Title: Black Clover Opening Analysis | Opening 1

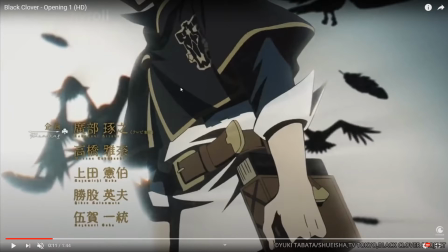4:11 That being said, I just kind of like that detail.
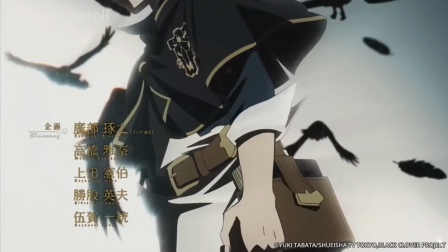4:18 So he's walking, uh, and he's engulfed in the light.
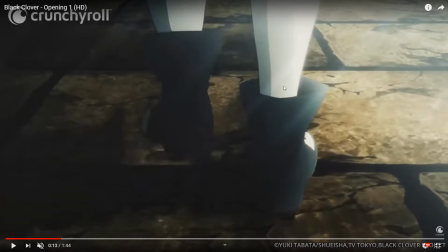4:24 So next we're showing this feet. Notice how the light's on the right side. Just kind of keep that in mind. How it's his right side that's lit up, and the left side that's in shadow.
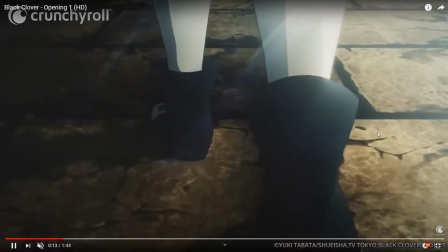4:39 So he's walking.
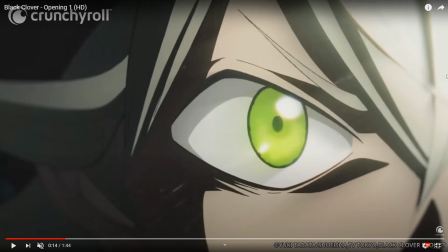4:43 Now the light is in front of him, maybe showing the transition, so that light coming from his right side is now in his front side, and you can even see it in the reflection of his eyes, like the sun. So it's kind of showing like maybe time passing on.
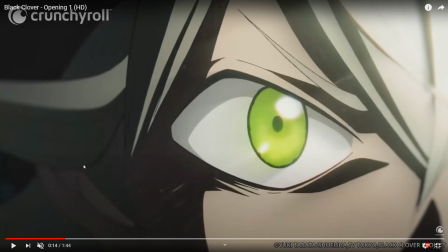4:59 Like as he's walking, you know, time it the lights going forward.
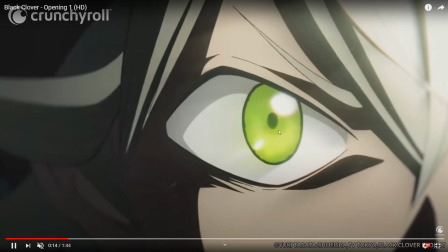5:06 So he's walking. We can see the reflection of the sun.
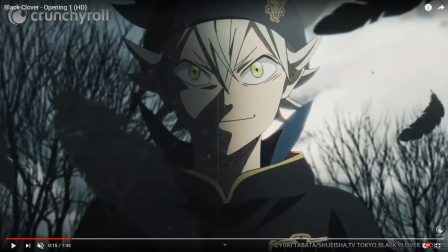5:13 Now the light's on his left side, probably indicating maybe more of a nighttime.
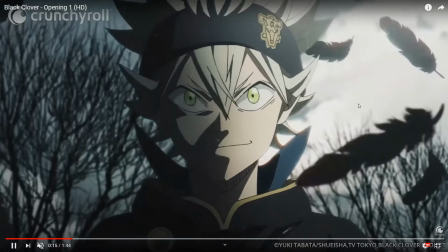5:19 It's setting. We got the raven feathers falling, and then I believe we get a still frame.
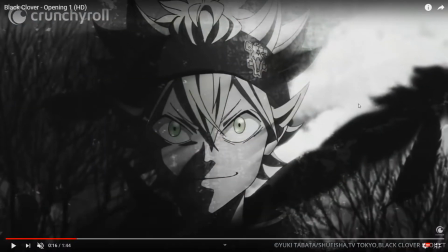5:29 Now, why do I think this is super important? Well, for instance, spoilers for anything recent is that, yeah, this is your spoiler warning now. This side is what becomes his demon side later on in the show.
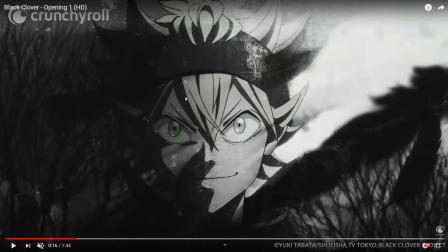5:46 Whenever he transforms, it's always his right side that puts on the demonic face. So, in a way, this shot is foreshadowing his demon transformation all the way in the first Black Clover opening.
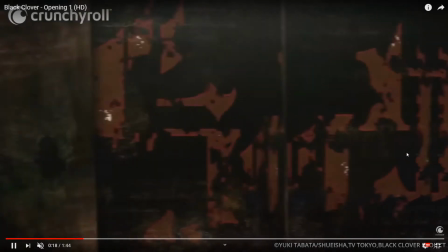6:05 Yeah. So that was just something that I've noticed as I was preparing for this video.
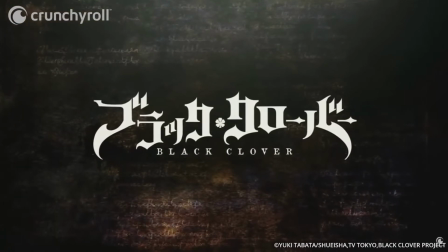6:13 So now we're scrolling through the book. We've got, the Black Clover logo.
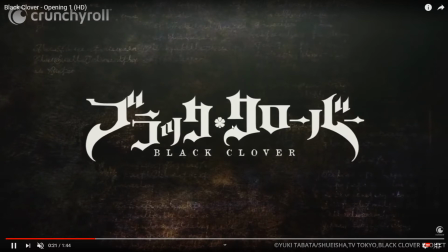6:19 It's got the 5-leaf clover.
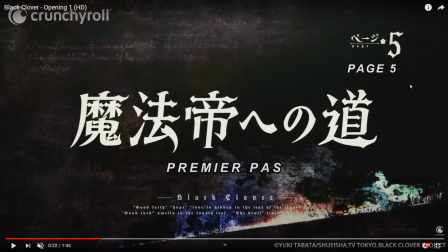6:23 This video has it as page 5, or I think sometimes they go chapter 5. It's got, the points of the hidden of the leaf here, good faith, hope, love is hidden in the leaf of the clover.
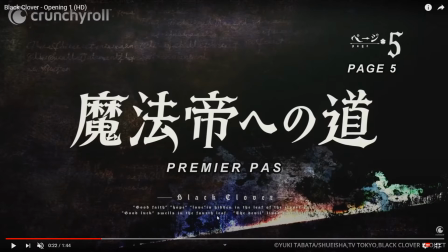6:40 Each good luck spells in the 4th leaf, the devil lies in the 5th leaf. It's that poem that they are constantly referencing throughout the show.
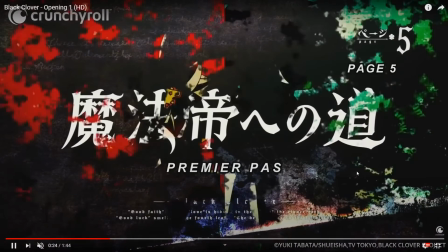6:53 So, I think I can speed. Never mind. Okay, so we get this shot.
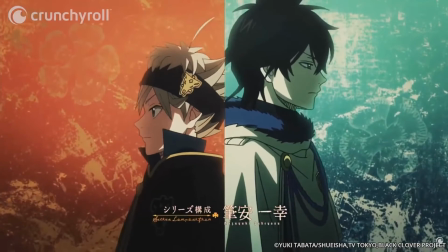6:59 I'm gonna play it real quick just to kind of show the whole shot,
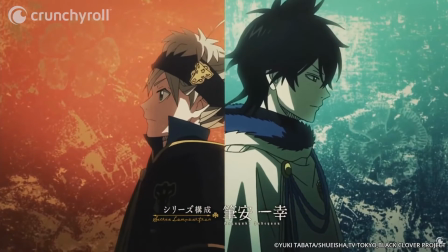7:04 and then I'm gonna rewind it just to show.
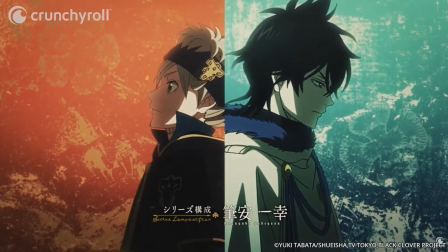7:09 Now, it doesn't look that interesting at first.
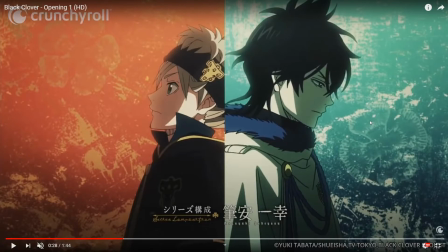7:15 However, I'm gonna back up just a smidge.
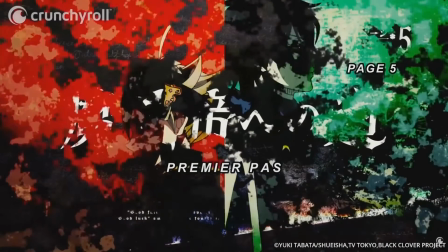7:22 Yeah, let's go to here. So, Asta's looking down while Yuno's looking forward.
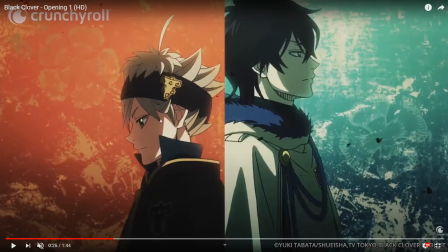7:32 So, this could, of course, be in reference to, Asta always feeling like he's being looked down upon throughout the entire show, while Yuno is always looking ahead.
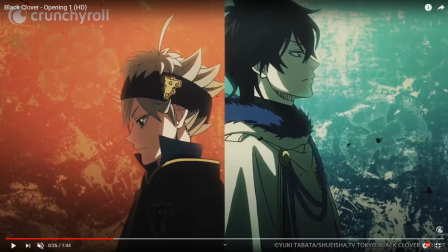7:47 Now, in the show, Asta is more positive, and even in the manga, he's a bit of a more of a positive character. However, I think these openings and even the endings kind of show a bit more of the
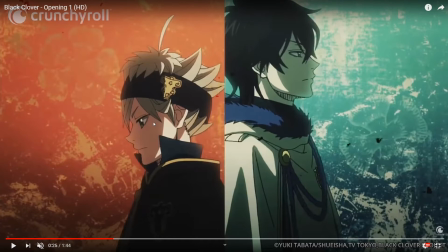8:02 negative side in Asta, which I kind of wish they should bring out more in the anime.
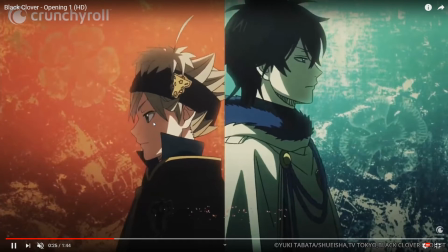8:08 But anyways, so he's looking down, then we get this transition to
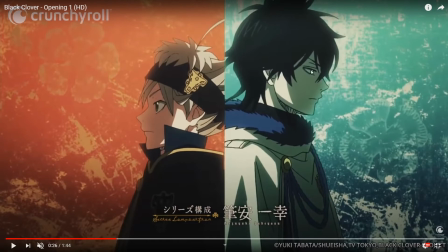8:17 him looking forward while Yuna's looking down.